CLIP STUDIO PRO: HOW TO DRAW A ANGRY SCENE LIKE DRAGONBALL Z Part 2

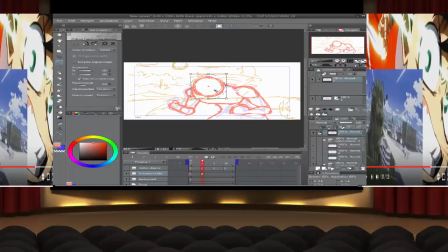You barely even need 3 motions for this. You're going to flex this down kind of towards his other, you know, his shoulder. Oh shit, I thought I saw Spider-Man. You guys know, you know I love Spider-Man, guys.
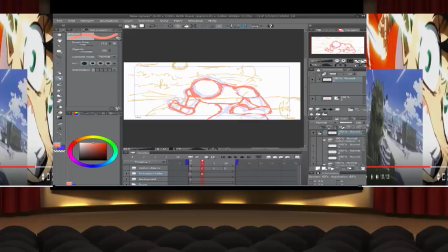I'm going to shift that down a little bit towards his head. There we go. Alright. Good stuff.
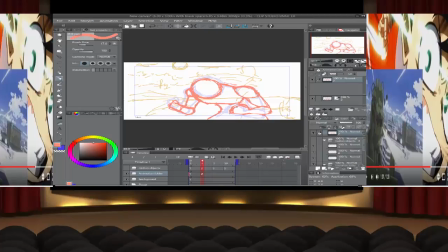Okay. So far, you almost can fuck with this.
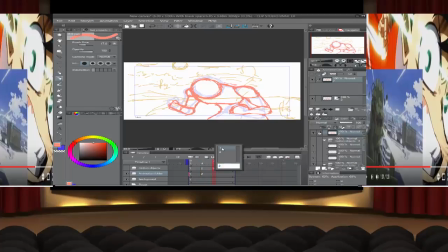You can almost fuck with this to where you don't have to make the other one. Like, I'm gonna check right now, because we may be able to do that. Let's see here. No, because you can clearly see him kind of doing a little directing motion, so you can't fuck with that.
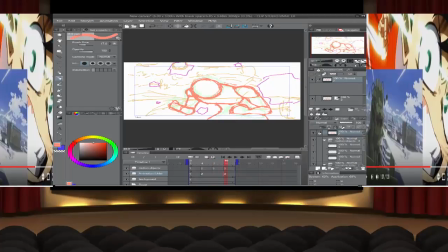You're gonna need 3 scenes. Okay. So the third one. Oh yeah. So copy the second one. Paste. Put on the third one.
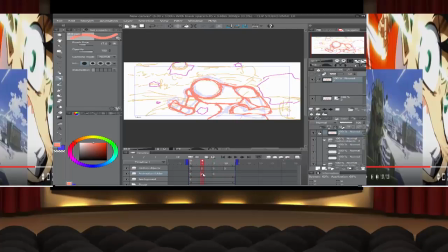So we had him going down to... So we're going to have him going down a little bit more. Only a little bit. Just so we can have a flowy motion. Because it kind of stands out if you don't have 3 layers. Sometimes it won't.
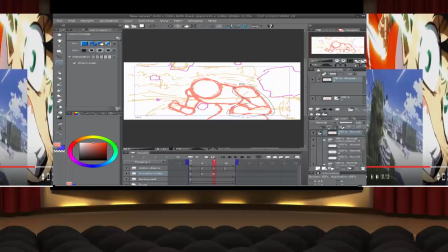But in this particular instance, since everything is kind of moving, you kind of don't want anything moving too much faster than the other. I would go more into an example of that, but I think I've spent a lot of time to where
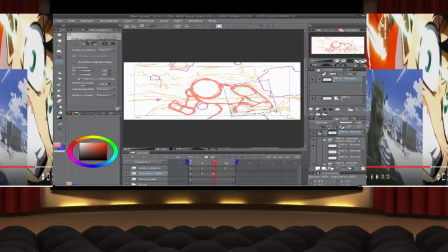we've almost ran out of it. So, not ran out of it, but you know, I can't make these videos too long or not everybody will watch, even though a lot of people, you know, want to see a nice little detailed example of it.
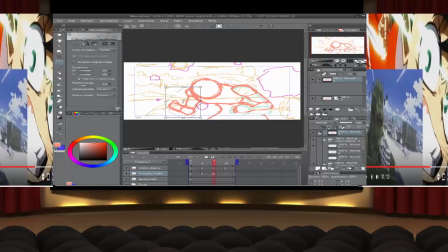Shit, I did it again. Every time, guys, that arm. Every time on that arm, didn't I? I hit the fill. For shame on me, right? Okay. So we're lassoing the head again.
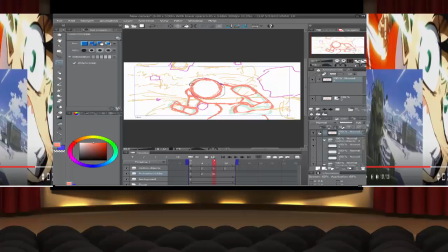Now this time, you don't want to make the head too much out of motion here. So we're just going to tilt it just that much. Just to show that there's a little bit of tilt going in.
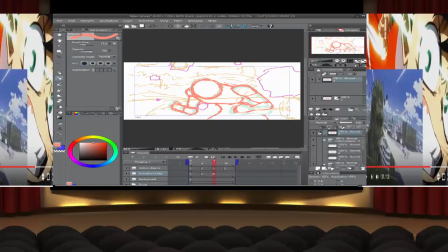Basically right there. We tilted it as much as the in-between would be tilted. You don't tilt an in-between too much. You just put it almost as like a little tiny filler. Like, you know how an anime has a little filler spot in it where it's just like some bullshit, like they're going camping or something?
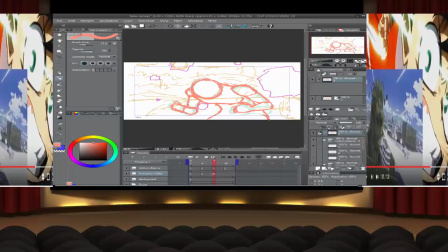That's essentially what we just did. We just put a filler on there. So it kind of... Here we go. Okay, so now we're just going to put this back to 2.
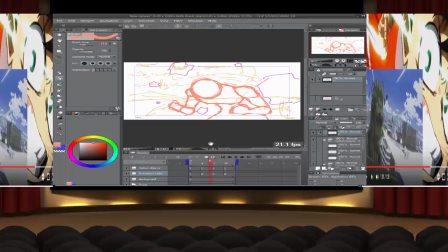And boom. You essentially have something is not colored here. Okay.
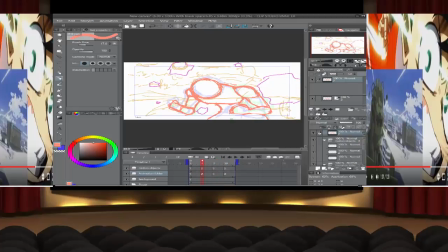There. Kind of shows here.
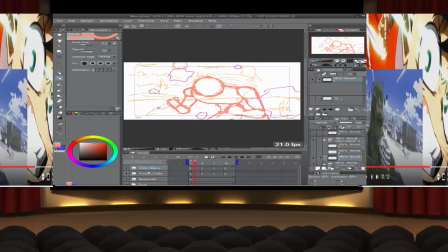So there, you kind of have the terrain moving. And then you can just do all kinds of fancy special effects after that. You know what we can do?